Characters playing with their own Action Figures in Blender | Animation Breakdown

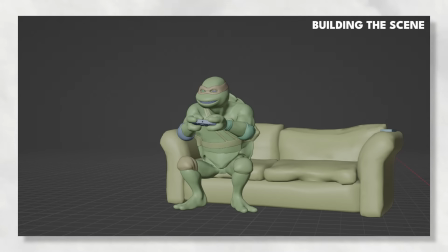[4:13]
The original version was something like this, but you could see little offshoots from this main sewer tunnel where each of the turtles had their own bedroom,
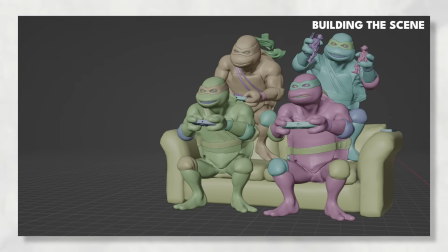[4:21]
and I was going to sort of put a lot of Easter eggs and cool nods to the history of the characters in there,
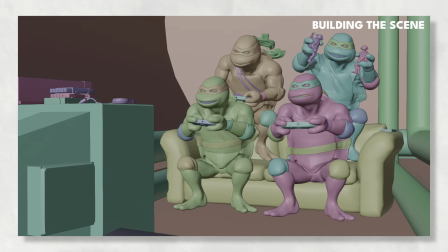[4:26]
but it just got too complicated to fit into a relatively static scene.
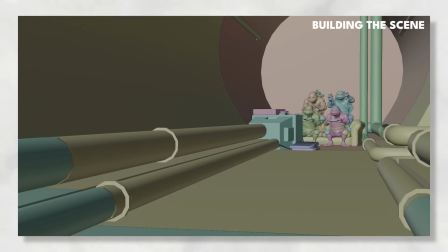[4:30]
This one came a long way with adding a blue light that goes up and down in intensity to simulate the screen,
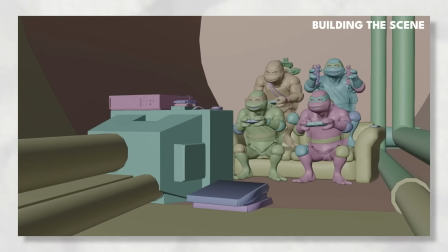[4:37]
and the audio of water and echoing and the video game noises themselves all really helped as well.
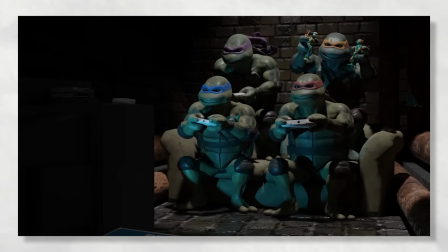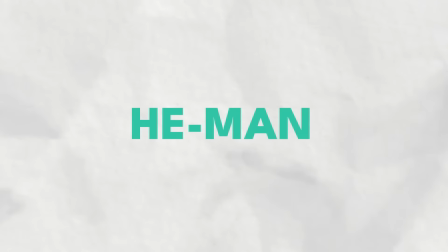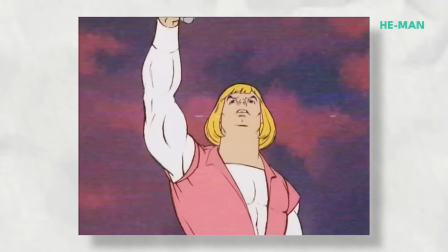[4:58]
For this one, I actually started with the environment rather than the characters, and I think that's the only one I did this with.
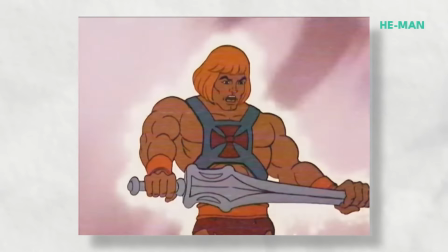[5:04]
I knew I wanted something that looked like Castle Grayskull, and that I was going to use some part of the Kit Bash 3D Medieval Siege kit.
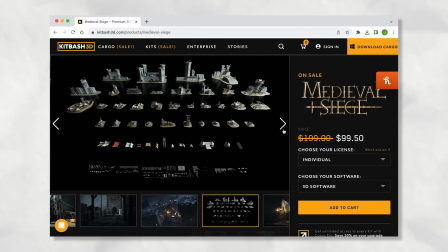[5:12]
Like all of these shorts, I wanted the scene to make sense and for the character to fit,
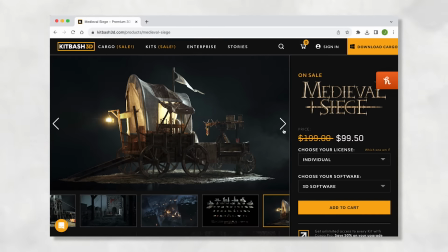[5:16]
but also for it to be pretty generic and not too specific as to where exactly they are.
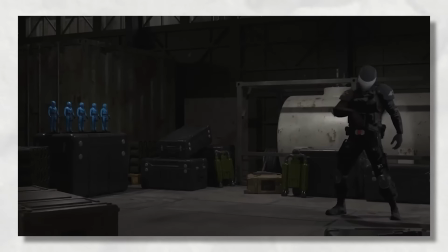[5:22]
Boba Fett is just in generic Tatooine Star Wars looking hangar, Snake Eyes is in some sort of military compound, Optimus Prime is just in a yard of shipping containers.
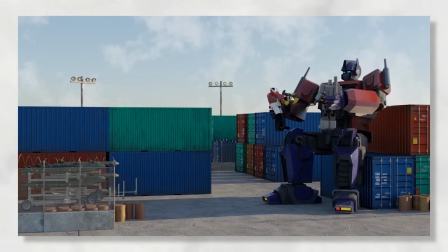[5:30]
They could all be taking place whenever and wherever. They just needed to look and generally feel like it made sense.
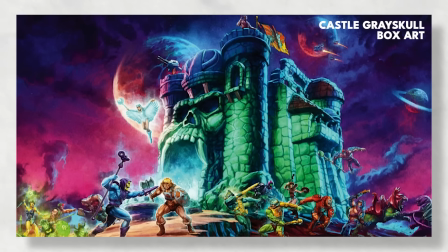[5:36]
And for He-Man, I thought the medieval siege kit would work really well. What I didn't realise was that even there, I was overthinking it.
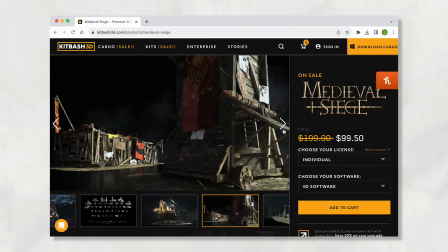[5:43]
After I built a rough version of Castle Grayskull, I had He-Man in a corner in the courtyard, near the gates, and I tried a bunch of different areas.
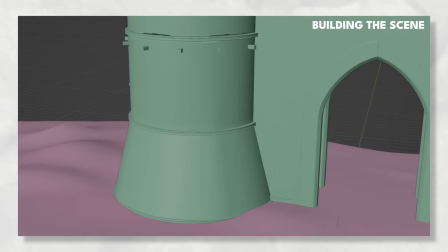[5:52]
But in the end, just sticking him up in the turret at the castle entrance with barely anything else in view is what I like the best.
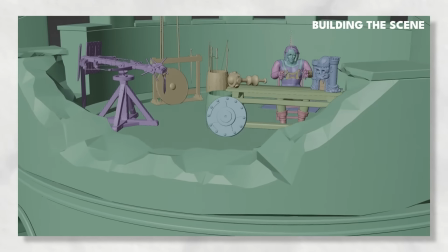[6:00]
I framed it up so you could see that part of the castle was broken. I think it's important for Castle Grayskull, it's very old and rough looking.
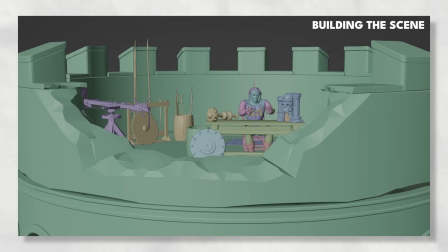[6:07]
I removed a bunch of the props and put the table and chairs in place, and I was happy with the scene setup.
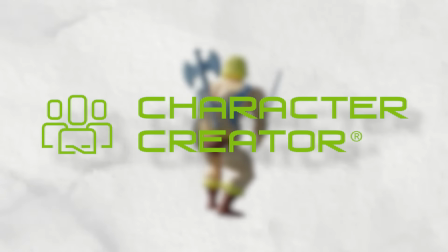[6:13]
For He-Man, I went to Real Illusion's character creator and made a sort of generic, muscled up looking guy with blonde hair.
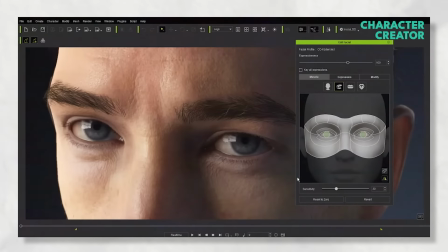[6:21]
I made it with a few parts that weren't quite right. He doesn't actually have any fur around his boots.
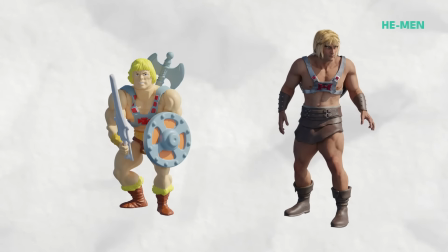[6:27]
I knew we wouldn't be getting too close as I'd framed up the scene and built that side of things first,
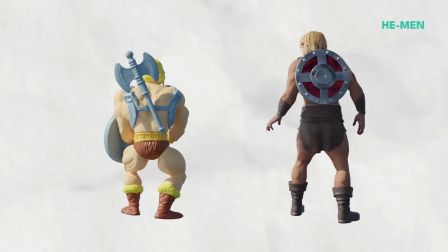[6:32]
so as long as it was about what it needed to be, I was going to be okay with it. From there I edited the figure in Blender,
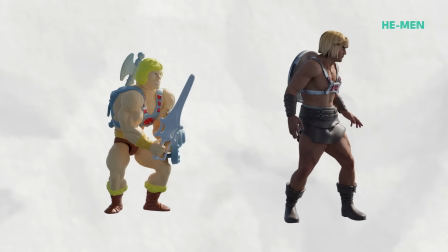[6:38]
I added his chest plate, which is a 3D print file from Thingiverse. I made the straps on his torso metallic rather than leather,
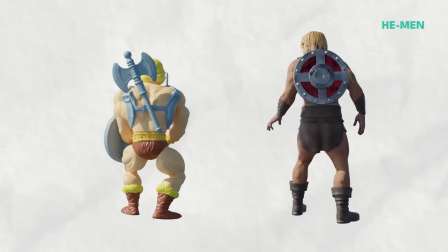[6:44]
and I changed his hair colour to be a bit more yellow and his skin to be a little bit more orange, just to give more of a hint to that original toy.
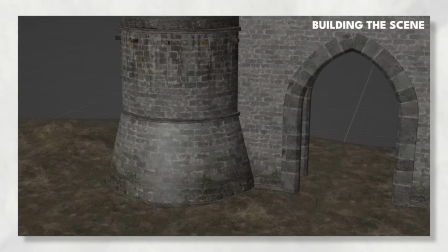[6:52]
The last touches were adding a few more props from the Master of the Universe.
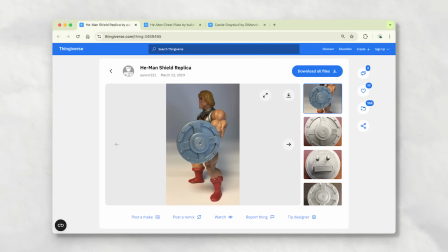[6:57]
I got, also from Thingiverse, a model of He-Man's shield, a Man-at-Arms mace, as well as a tiny Castle Grayskull.
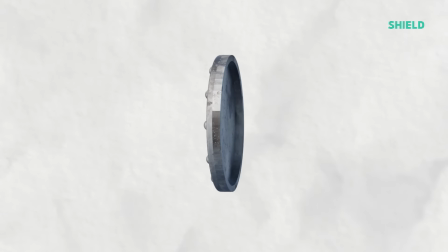[7:04]
I threw all of these in there and just added some really simple metallic and plastic textures to them.
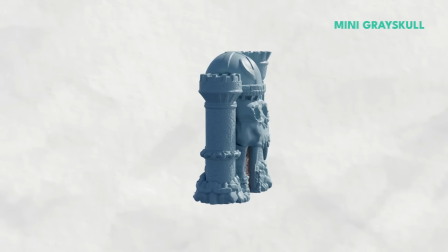[7:09]
And I know, like with the other ones, the movement isn't perfect on this one. It does look a bit weird, I know that.
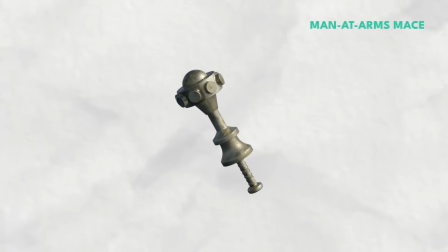[7:16]
But at the same time, this is a guy sitting in his superpowered form,
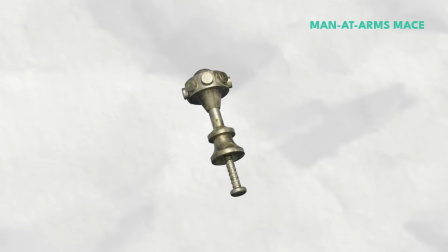[7:21]
playing with toys of himself and a toy of the castle he's sat in, so the whole thing's a bit weird anyway.
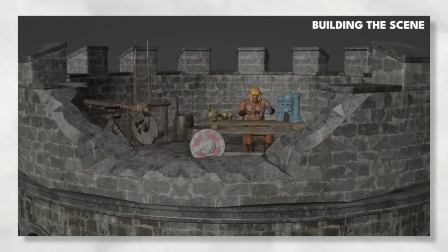[7:27]
I threw in some audio in there, added some camera shake, and it was all done.
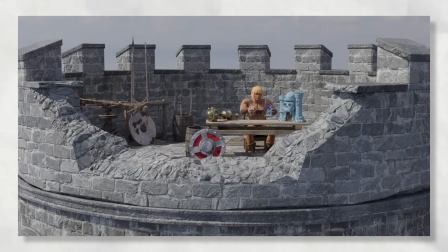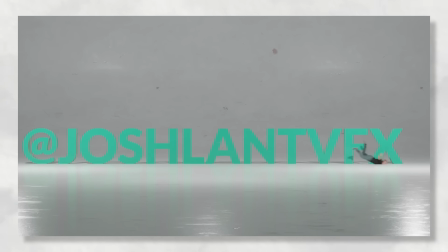[7:43]
And that's mostly it. If you've got any questions, put those in the comments below and I'll do my best to answer them. And don't forget to check out the other renders I've done, and to see more shorts, breakdowns and render series like this, be sure to like and subscribe.